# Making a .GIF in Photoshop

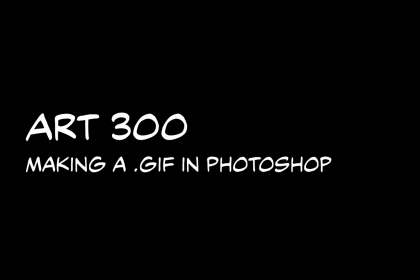0s
All right, let's get started making a GIF in Photoshop. So first thing is to open Photoshop and make a new file.
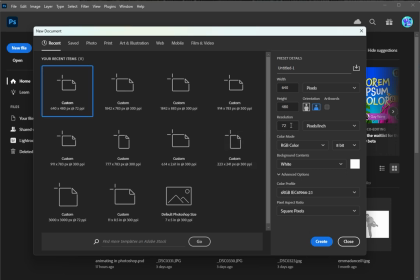9s
So I'm going to do 640 by 480 pixels, and I'll do 300 pixels per inch. I tried it with 72 and it was a little pixelated, so let's just bump it up to 300.
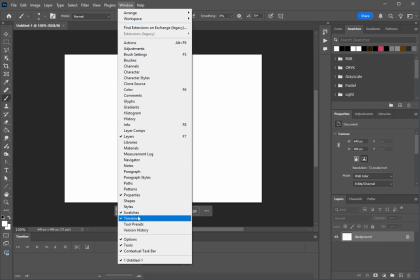22s
Then I'm going to create a video timeline. So first I need to make sure the timeline tab is open.
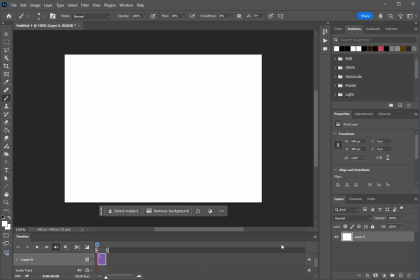29s
Then click this button, Create Video Timeline.
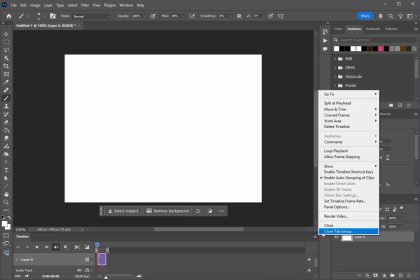32s
Then I will change the frame rate under this little settings flyout panel. And I will also enable timeline shortcut keys.
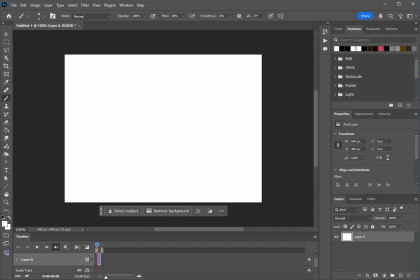47s
This helps me use the arrows to navigate the timeline.
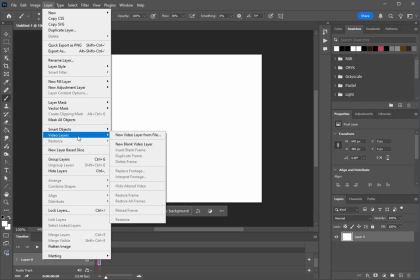52s
Next, I'll make a video layer. New blank video layer.
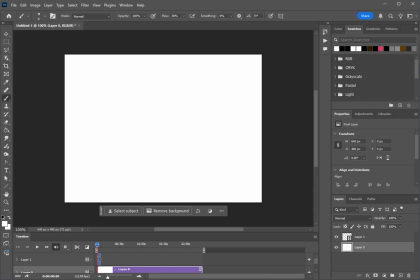57s
So that's this blue layer here. The purple layer is a standard Photoshop layer and is good for stills. The blue layer has some interesting features. So whenever you draw on a video layer, it creates a frame.
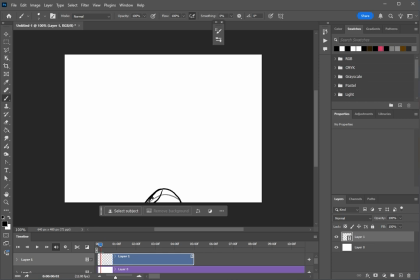70s
So here I've just created a frame. As I push forward, I've now onion skinned my first layer and I'm drawing on the second layer. I went back to my first layer to draw on the hair and I can see the onion skin of the past layer.
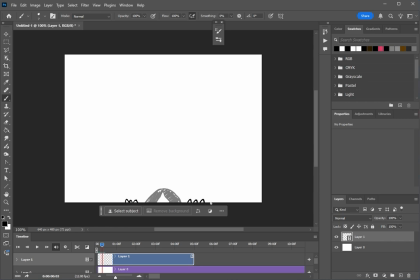85s
So this is great for knowing what it is that I'm drawing exactly. It helps make the motion much more continuous. So if, in this case, I want to make this little character pop up, say hi, blink, say okay, and then say bye and slide back down.
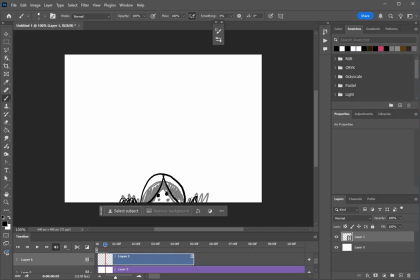101s
So I'm using a principle animation here called anticipation. So I'm anticipating that she's going to grip the edge of the canvas. So rather than just sort of slide her hands up onto the edge of the canvas, she overshoots it and pushes down.
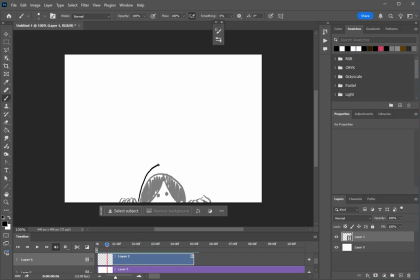119s
You can anticipate most actions, and it creates this sort of more dynamic feel.
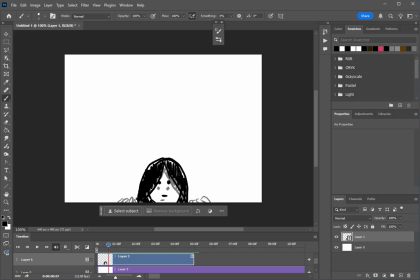132s
Another thing that you'll want to remember about the principles of animation is space and timing. So right now she's sort of slowly inching up, but once she gets her arms underneath her, I want her to push off a little bit faster.
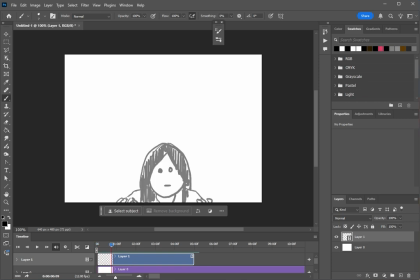148s
So you'll see in the next frame that I'm sort of anticipating her pushing off. So I'm going to scrunch her shoulders down a little bit. So sort of like getting her arms underneath her.
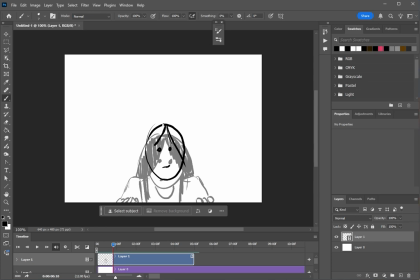165s
And when I'm testing the animation, I tend to turn the onion skins off and then turn them back on when I'm drawing. And so this layer is not far enough up. So I want it to look like she moved a little faster because she kind of got her arms underneath her.
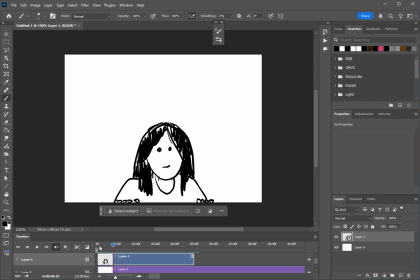181s
So the way I'm going to fix that is I'm going to just scooch this layer up a little bit. So I'm going to select her using the lasso tool on the left here.
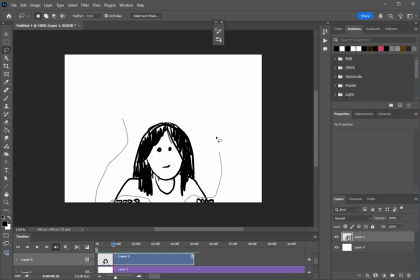199s
I'm just going to draw around her, leaving her hands in place, but picking up everything else, and then pulling her up.
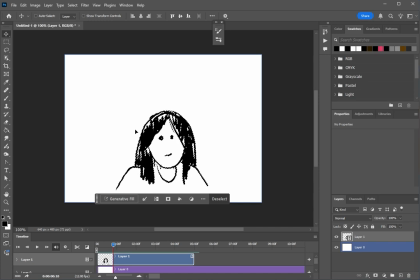207s
If you don't use the lasso tool, you will move the whole animation, so or any sort of selection tool. So Control D or Command D on a Mac to deselect, and then I can go back and sort of connect her arms.
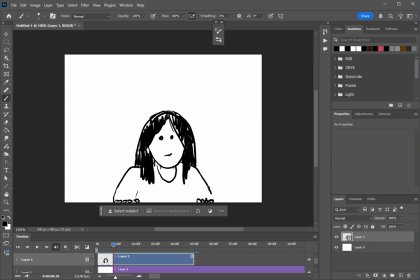223s
So she's now just a little further up on the canvas than she was before, which again is going to create the illusion that she's moving faster. And then I'm going to sort of make her
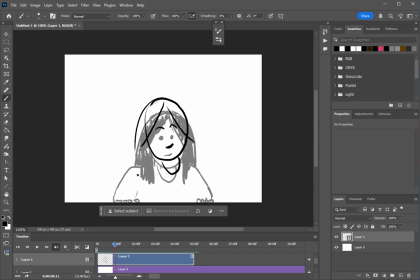240s
final vertical, her peak vertical position now. And it's going to be sort of an expansive pose because she just popped up.